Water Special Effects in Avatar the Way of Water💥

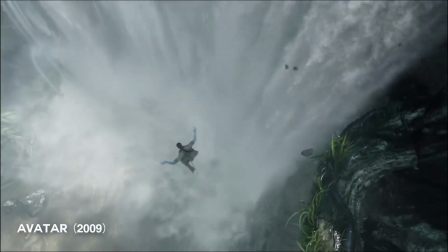(0:23)
underwater scene ever made for Avatar feels a bit off.
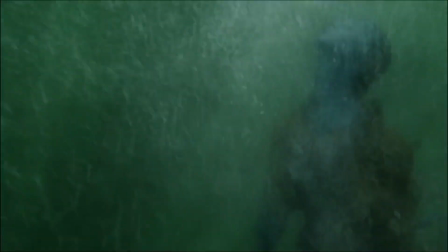(0:27)
You can see the lack of resistance in the water and everything moves a little too quickly, kinda like a video game.
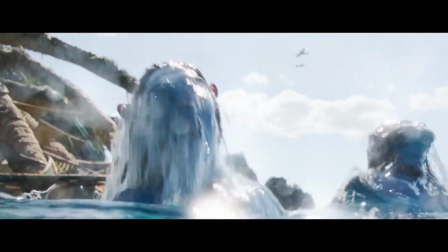(0:33)
And now this is what an underwater scene from the new Avatar looks like. Quite literally the best computer-generated water we have ever seen in cinema.
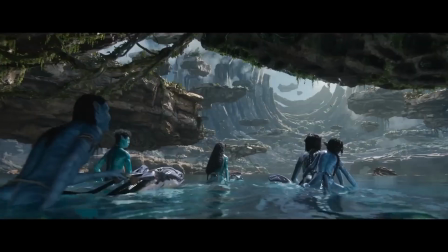(0:42)
How is that possible? Well, even though the CGI just got better in 13 years, there's also something else going on here.
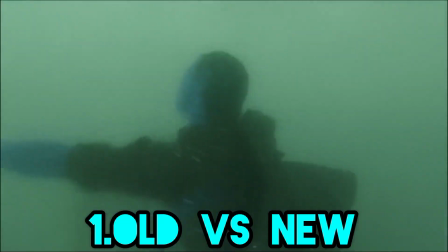(0:48)
Because what if I told you the first shot wasn't filmed underwater?
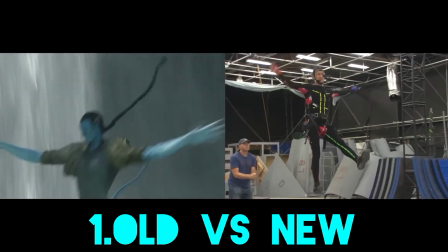(0:52)
This technique is called dry for wet, where you film everything on dry land with the actors hanging in cables, mimicking the movements as if they were in water.
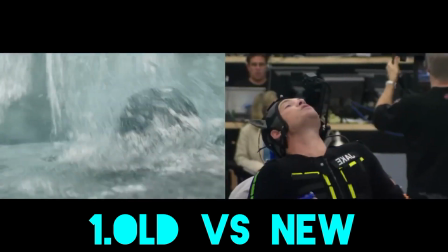(1:01)
You can get away with this trick if it's a short action-packed scene in cloudy water, but how did they go from this to this?
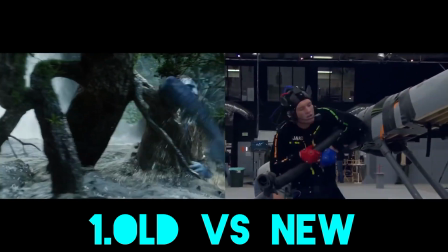(1:08)
Well, it leaves only one way out, because if you can't fake it, you do it for real.
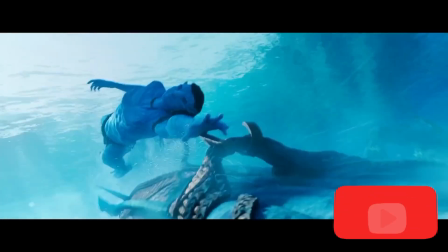(1:13)
You have to become one with water.
This is what it is, okay?
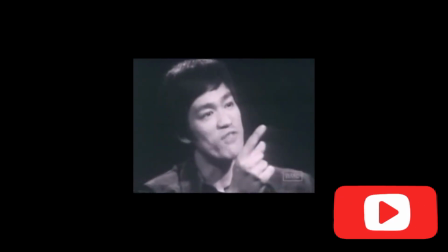(1:20) I said empty your mind. Be formless, shapeless, like water.
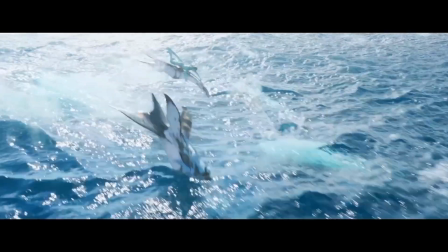(1:29) Improvise, adapt, overcome.
That is the blueprint for creating something no one has ever done before.
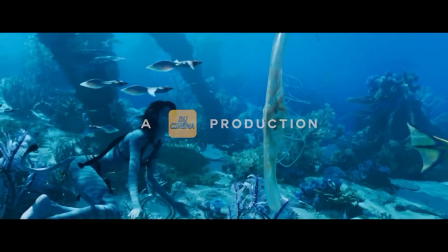(1:35)
Underwater performance capture.
Now water can flow or it can crash.
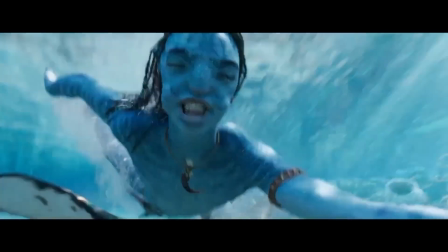(1:41) Be water, my friend.
But you might be thinking, filming underwater has been done before, right?
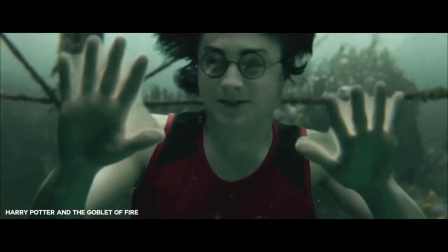(1:47)
Like for Mission Impossible, Harry Potter, and even in the 1900s they managed to do so.
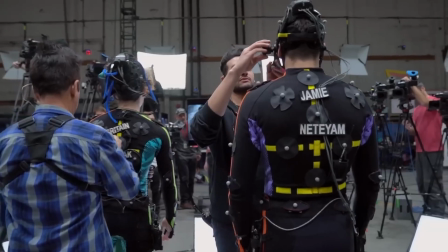(1:52)
But here's why Avatar stands out. You probably noticed that the suits the actors are wearing are covered in dots.
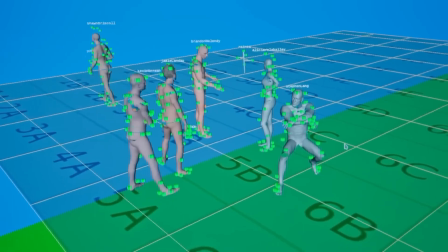(1:58)
This technology is called motion capture, and every single one of those dots is able to capture the slightest movement and facial tic of an actor.
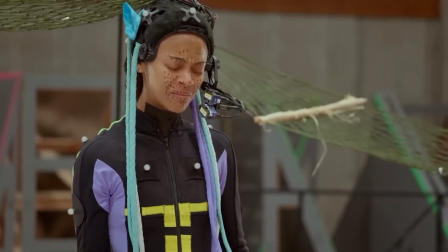(2:06)
These performances can then later be mapped onto digital imagery,
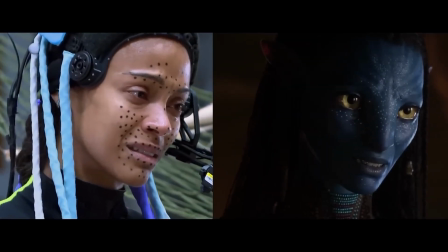(2:10)
which is the reason why their expressions and movements look so real, simply because they are real.
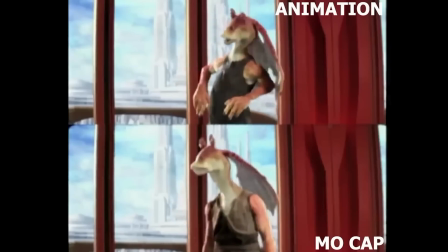(2:16)
Supposedly, George Lucas was the first to ever try motion capture for Star Wars, but he didn't like how it looked, so he cut it out.
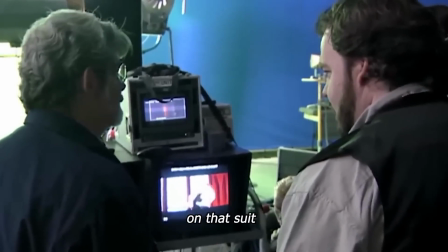(2:23) Oh, so we spent $100,000 on that suit that we didn't need to spend.
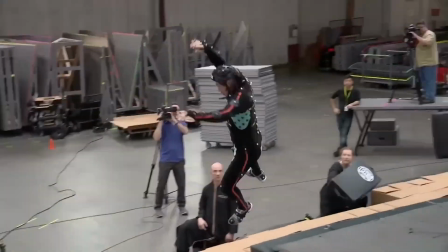(2:28)
All jokes aside, if you want to use this technology underwater, you're running into quite some issues.
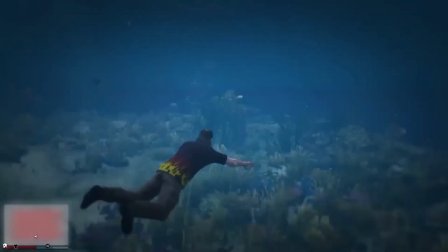(2:33)
To give a little indication of what they had to go through, you can't use scuba tanks underwater because it will interfere with the cameras.
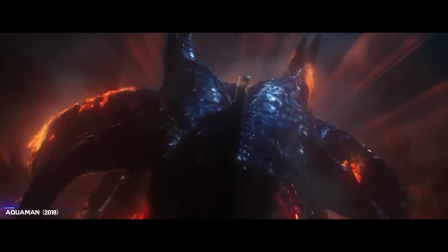(2:40)
Underwater 3D cameras did not exist at the time, and how do you not fall into the trap of making things look too real to the point where it becomes fake?
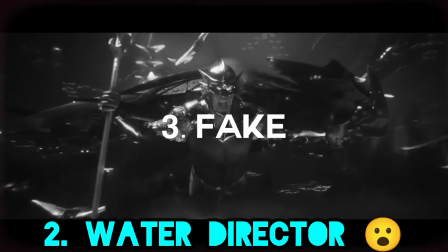(2:49)
To solve these problems, you need someone who knows the way of water,
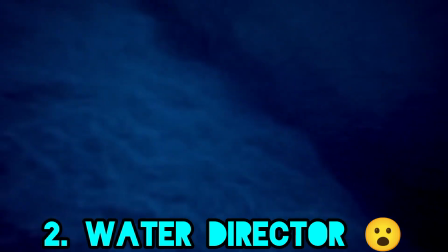(2:53)
an expert that has made the underwater world his way of life, and that person is director James Cameron himself.
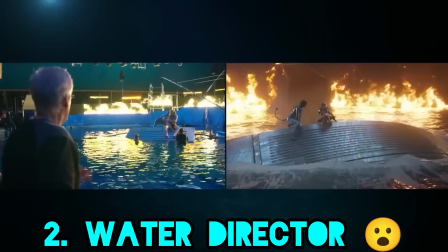(2:59)
Because water has played quite a significant role in Cameron's films and life in general. His two great passions are filmmaking and diving.
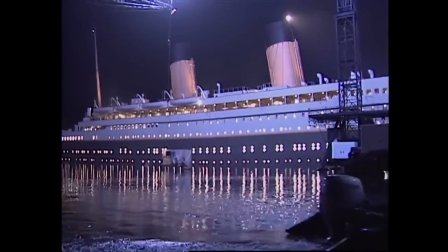(3:07)
Not only is he the man who decided to build a Titanic life-size replica for his world-famous movie,
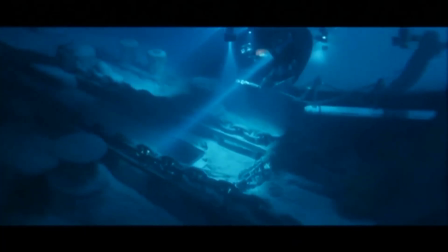(3:12)
he also dove down in a submarine to the actual ship 12 times in his life.
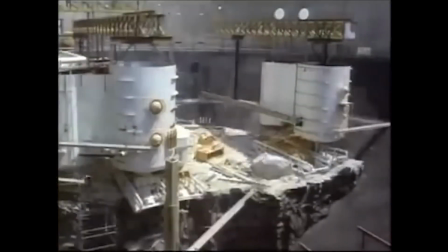(3:17)
He also had some practice during his logistically boggling underwater debut, titled The Abyss,
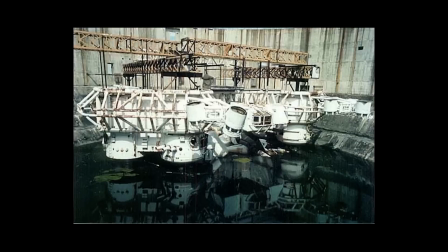(3:22)
which was shot in an abandoned nuclear plant that he had filled with millions of gallons of water.
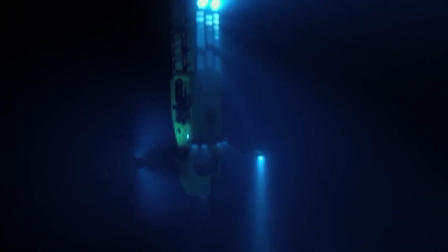(3:28)
And to top it all off, after making the first Avatar, he broke the record for diving solo to the deepest trench on planet Earth.
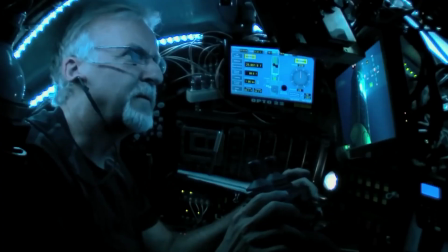(3:34)
That's 11,000 meters, calling attention to the need for more deep-sea research.
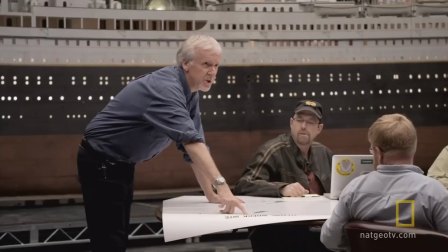(3:39)
It's safe to say that Cameron knows his way around water.
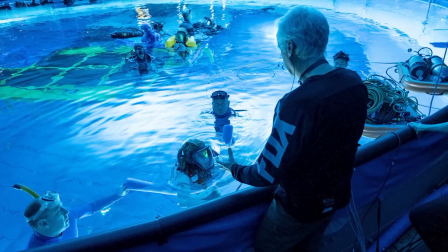(3:42)
So they built a giant tank in a studio, which is basically an indoor ocean, where they could adjust the speed of the water and height of the waves.
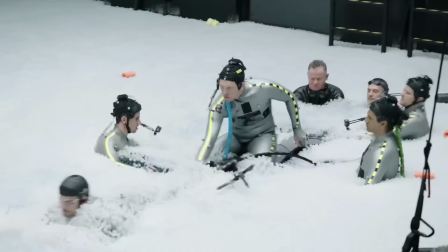(3:50)
They used underwater jetpacks like these ones, and rideable scooters that were shaped like underwater creatures.
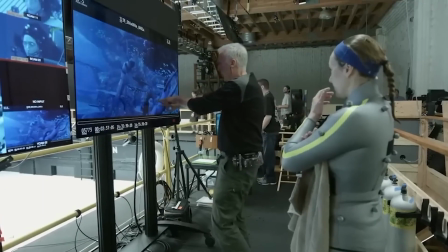(3:55)
This way they could record people trying to get out of the water while they're getting hit by a wave,
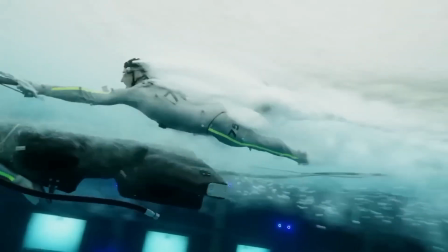(4:00)
or film realistic interaction with the creatures on what they called the racetrack, where they could go full speed while the actors were hanging on to them.
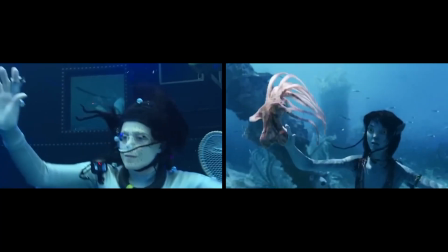(4:07)
But now that we have water, there's one tiny hiccup. As I mentioned before, the actors were not able to use oxygen tanks while filming,
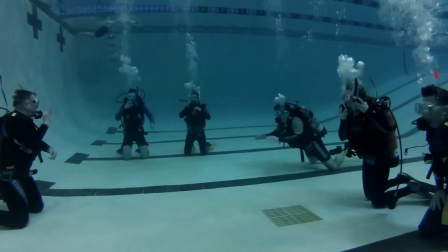(4:15)
because every one of those air bubbles is a little wiggling mirror, and the system that's trying to read all the marker dots on the actor's body is like
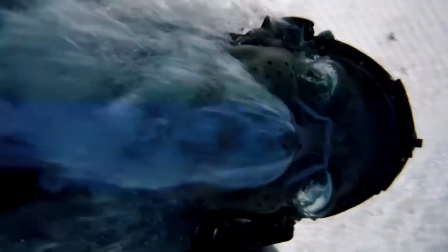(4:23)
because it can't tell the difference between a marker dot and a bubble, which meant that everybody who was working in the tank had to hold their breath.